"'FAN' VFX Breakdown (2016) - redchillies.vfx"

In Fan, both roles of Aryan, the idol, and Gaurav, his fan, were played by Shah Rukh Khan.
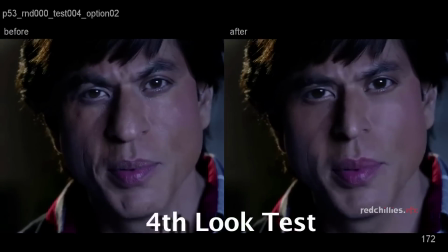16s
Our job was to make Gaurav a younger lookalike of Aryan with distinctive features.
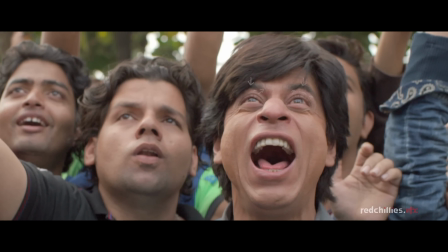20s
The entire transformation process included straightening his eyebrows, cleaning up under his eyes, removing his laugh lines,
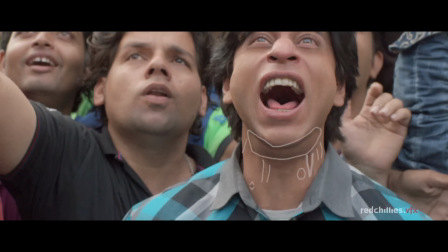27s
decreasing the distance between his nose and lips, adjusting the jawline, reducing double chin, and finally reducing the size of his nose.
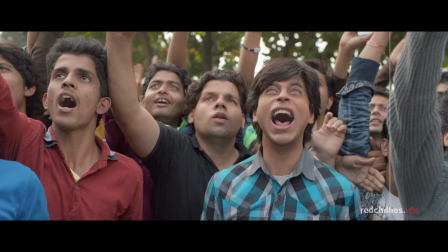33s
For the entire film, Gaurav was shrunk by 2.5 inches. Since the whole film had a handheld feel, we could not use motion control.
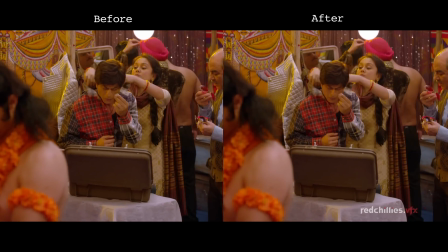39s
So every time we shot Gaurav, we also shot clean plates with similar camera moves.
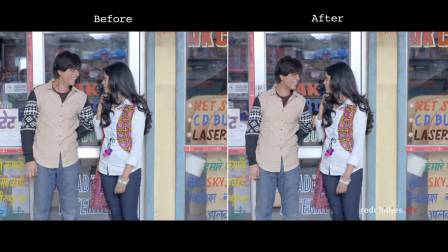44s
We tucked in his neck, shoulders, chest, lines on his clothes, and even his hands.
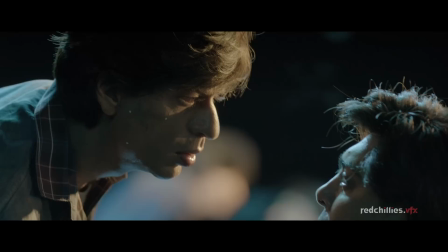48s
For a couple of bare body sequences, we went a step ahead to completely remove his muscles and abs to showcase a complete body transformation.
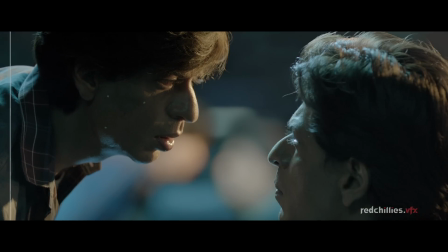56s
For the double role sequence, we took extra care to ensure Gaurav's unique features stood out in front of Aryan.
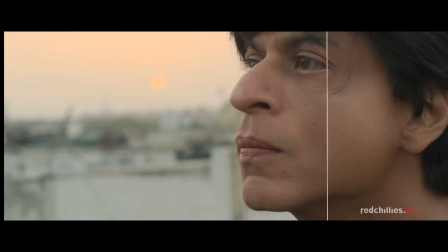63s
Since the actor's jawline was covered with prosthetics, it was impossible to show the stubble.
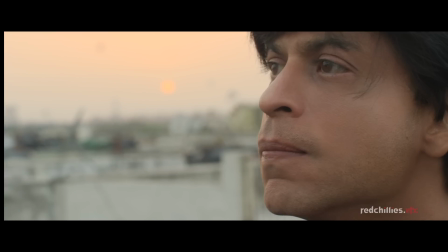67s
For high-key sequences, we eventually projected images of a 2-day-old beard of a younger man to achieve the required look.
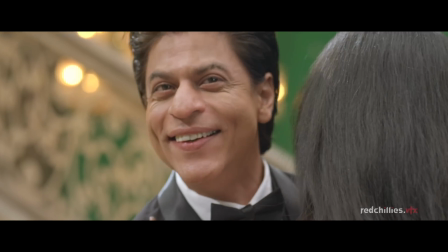73s
The use of prosthetics also led to excessive crow feet formation near the eyes, which required an extensive cleaning up of his face.
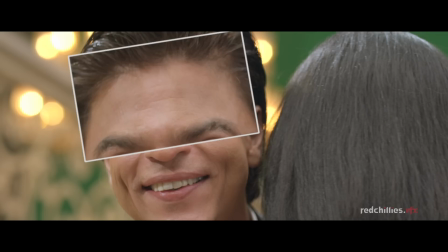80s
This was an essential requirement for the VFX to support the director's vision.
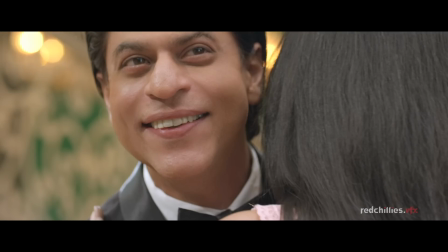83s
Single frames were created for almost 1800 shots, which provided a benchmark for the rest of the departments. We used contact sheets to bifurcate shots as per lensing.
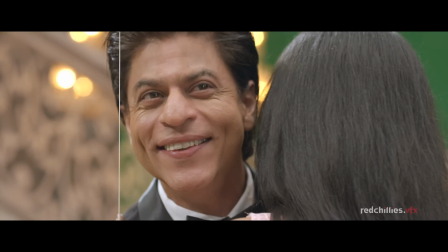92s
This gave us the ability to ensure continuity in the face mech and body shrink throughout the film.
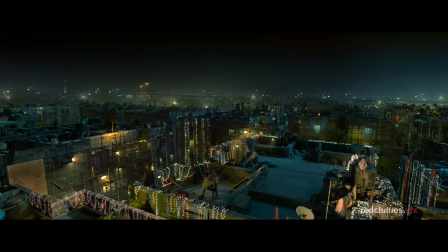101s
In the movie Fan, there were 3 major action sequences which required extensive work on recreation and generation of photorealistic environments.
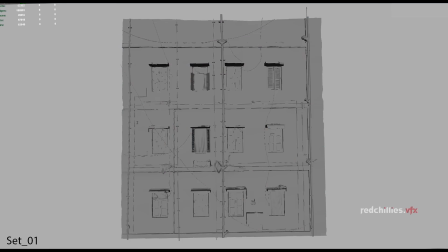108s
In the first sequence, we shot in a controlled environment with a 30 by 30 feet wall, having interchangeable windows.
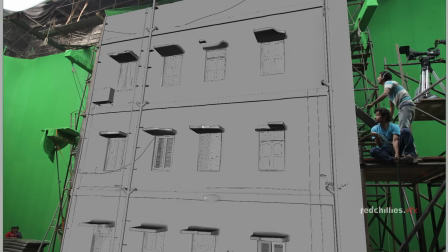114s
There was extensive work involved in the sequence to picturize a spectacular chase between the protagonist Gaurav and a few policemen.
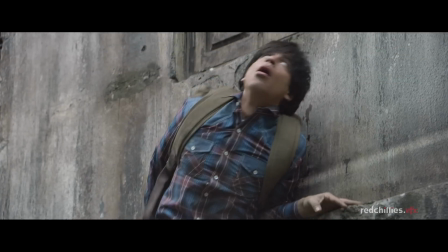120s
The idea was to show a back alley of a 100-year-old building in Mumbai. Thus, it required a lot of intricate detailing to add dust particles, debris, and garbage on ledges.
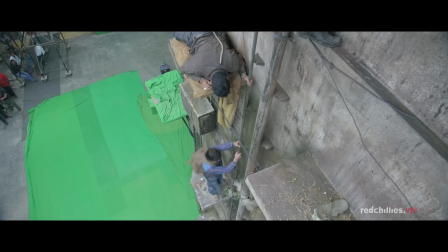129s
It involved more than 140 shots to be rendered in CGI. Rendering this sequence took nearly 8 to 10 hours per frame.
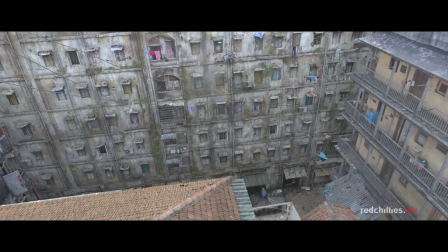135s
Finer detailing was added to the environment, such as moss growth on walls, cables connecting to the building, cloth simulation for hanging clothes.
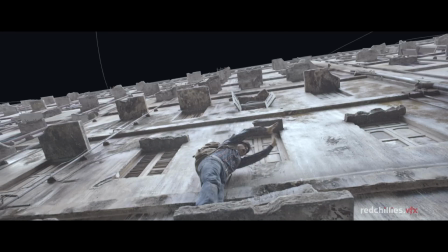142s
The photorealistic texturing helped us to showcase the wearing and aging.
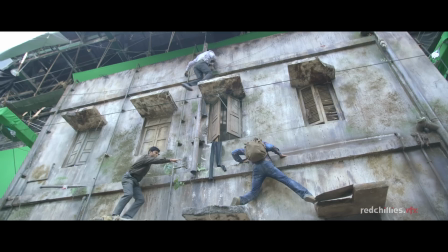145s
View plants with wind simulation were also incorporated to ensure photorealism and provide a thrilling experience to the audience.
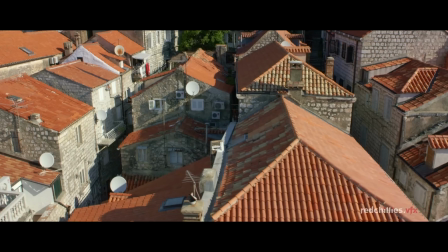152s
It was another challenge to recreate the topography of the city of Dubrovnik, Croatia.
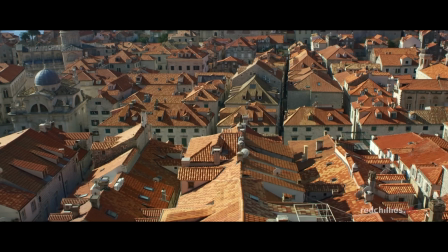156s
We shot tons of aerial footage of the city using an octocopter to gather point cloud data to generate an accurate and extremely detailed model of the city using photogrammetry.
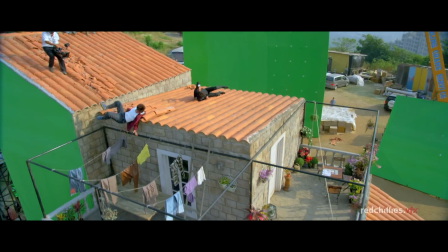164s
The sheer volume of textures and shaders was daunting. To further realism, almost every tile on the rooftop was given a different variation to avoid repeating patterns.
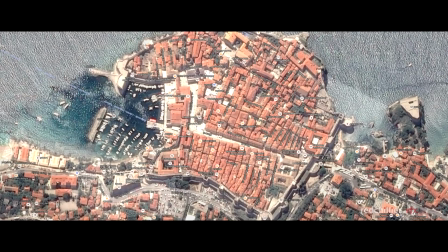173s
Displacements were added to enhance the details.
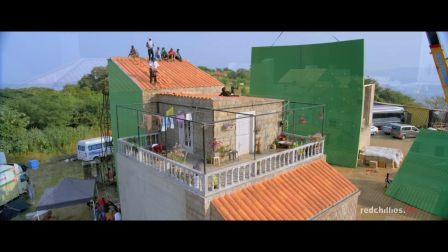176s
The paramount challenge was seamlessly blending the set building with layers of CG buildings, accurate atmospherics, and matte paintings in comp.
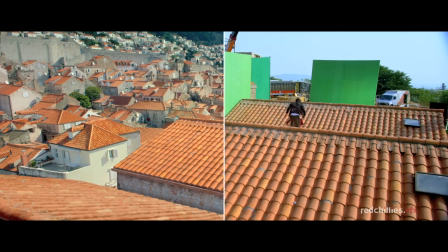183s
We composited octocopter plates with a moving green screen shot using stabilization, tracking, and camera projection techniques in Nuke.
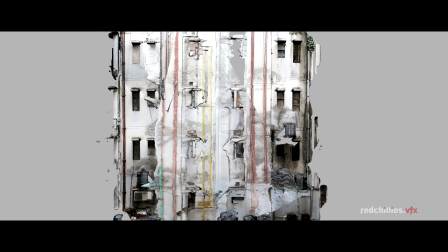190s
For the climax, a terrace was constructed on a studio floor with a cyclorama.
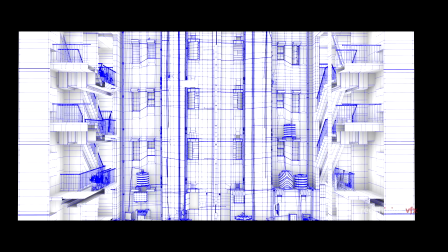194s
We had to use a lot of reference images shot of a building in Delhi and then use photogrammetry to create an extensive CG model of the structure with accurate textures and lighting details.
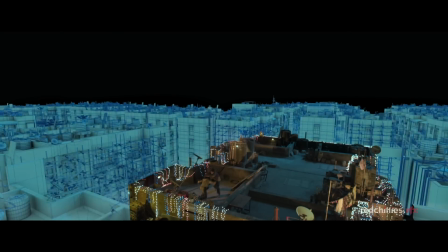202s
It was essential to make the CG environment blend seamlessly with the actual set location.